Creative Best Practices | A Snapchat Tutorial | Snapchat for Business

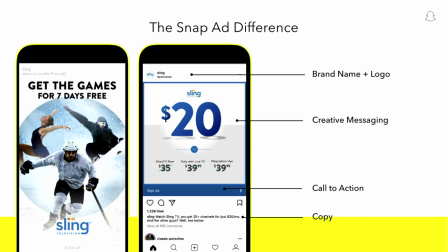[4:08]
First, unlike a newsfeed, which, as you can guess by its name, was built off of a reading-based architecture. Like a newspaper, you're reading many parts of the page. With Snap Ads, you have the full screen canvas with sound on. It's much more akin to a cinema or a TV ad.
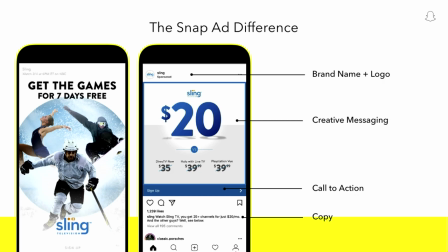[4:22]
The key takeaway from this slide is that you need to take the key components from the newsfeed creative template and put those into the actual Snap Ad creative itself. We recommend front-loading these key messages within the first 2 seconds.
Swipe up and start watching the games for 7 days free.
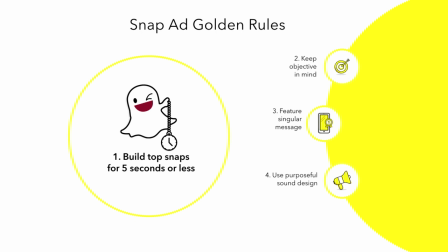[4:42]
Upon analyzing many campaigns that have run on the platform, we've identified the top 4 golden rules for success. To summarize, before going deeper into detail with examples, those 4 are, first, build top snaps for less than 5 seconds. Remember how quickly people are able to absorb and understand your messaging. Second, keep your objective in mind.
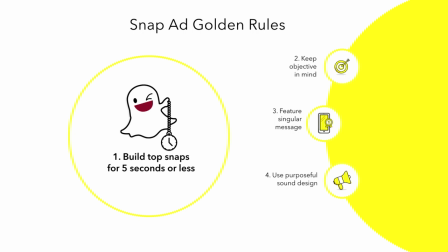[5:01]
If you're wanting people to swipe up and install your app, make sure it's clear when making your ads. If you want them to buy a product, show that product front and center from the beginning. Third, feature a singular message. I'm sure there's many of reasons why a Snapchatter should install your app or buy your product, but we see Snap ads perform best when you focus on one of those value props per Snap ad creative.
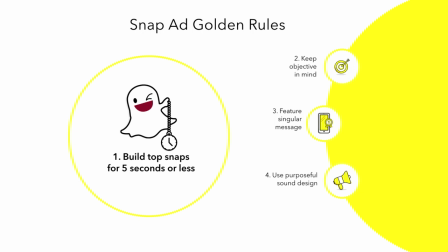[5:21]
Make a variety of Snap ads to showcase all of the amazing value props, but avoid cramming all of those into just one Snap ad. And fourth and last, use purposeful sound design. Over 60% of Snapchatters have sound on, so use this incredibly powerful tool to your benefit.
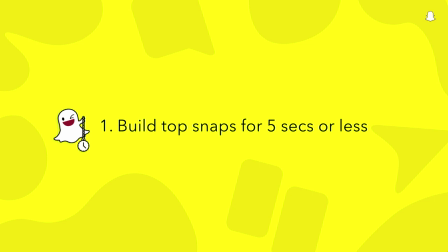[5:40]
Now let's dive deeper into each golden rule. On mobile, we think driving action means being able to run instantly impactful creative where it's fun to take action.
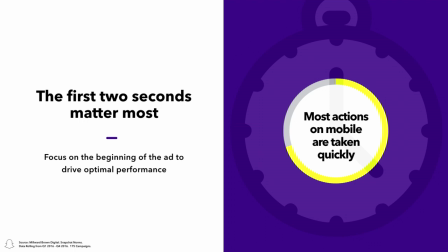[5:50]
Because our audience is paying so much attention to our full screen, sound on mobile platform from the very beginning, make sure you jump straight into your content and include a call to action. Avoid building up to an end card moment at the back half of a Snap ad like a traditional TV spot. Most actions on mobile are taken quickly.
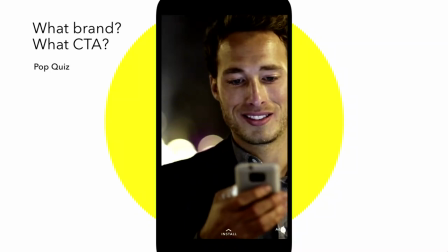[6:09]
Pop quiz. What is this app about? What value does it provide the user? And what is the action the advertiser would like you to take? It's hard to gather that from the first seconds of this ad until the end card comes on.
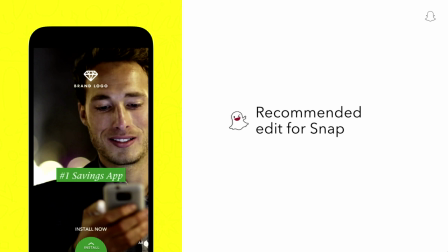[6:22]
What we would recommend is to incorporate our best practices and have a compelling copy line, Swipe up, start saving now. an on-screen call to action, brand logo, and sound design from the beginning. This ad is optimized for immediate brand awareness and driving the desired action, in this case, app install.
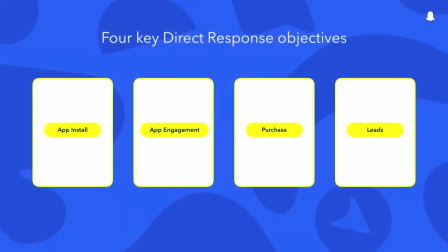[6:42]
Second, keep your objective in mind. Define your front-end or back-end benchmarks and KPIs early. Our front-end stats, like swipe-up rates, views, impressions, are just directional indicators of direct response success. Back-end numbers are the source of truth.
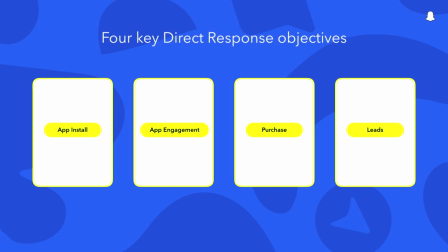[6:57]
Creative hugely influences the success of 4 key DR objectives for advertisers. The first, drive app install. Many verticals are seeing success when creative best practices are followed here. The second, driving mobile app engagement. Use deep link attachment to re-engage users.
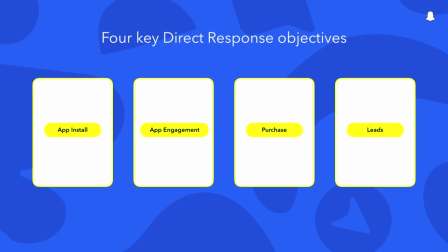[7:15]
This is great for advertisers that sell within their app and drives Snapchatters directly to that anchor within their app. The third, driving web traffic and conversions. Recommended for brands trying to drive actions on their website. And the last, driving lead gen as a goal. Use web view attachment to gain leads.
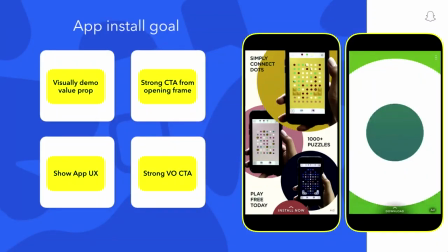[7:34]
Now let's see these in greater detail with examples. For app install, there's a few quick wins for all creative. Visually demonstrate your value proposition to make it simple for people to get what you do. Always include a strong call to action early, such as play now for a game or install now for an app.
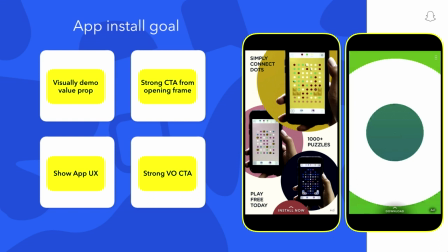[7:53]
If it helps to illustrate what your app looks like, this can help inspire action. And finally, reinforce your visual call to action with a voiceover, such as swipe up to install now, which works for most apps.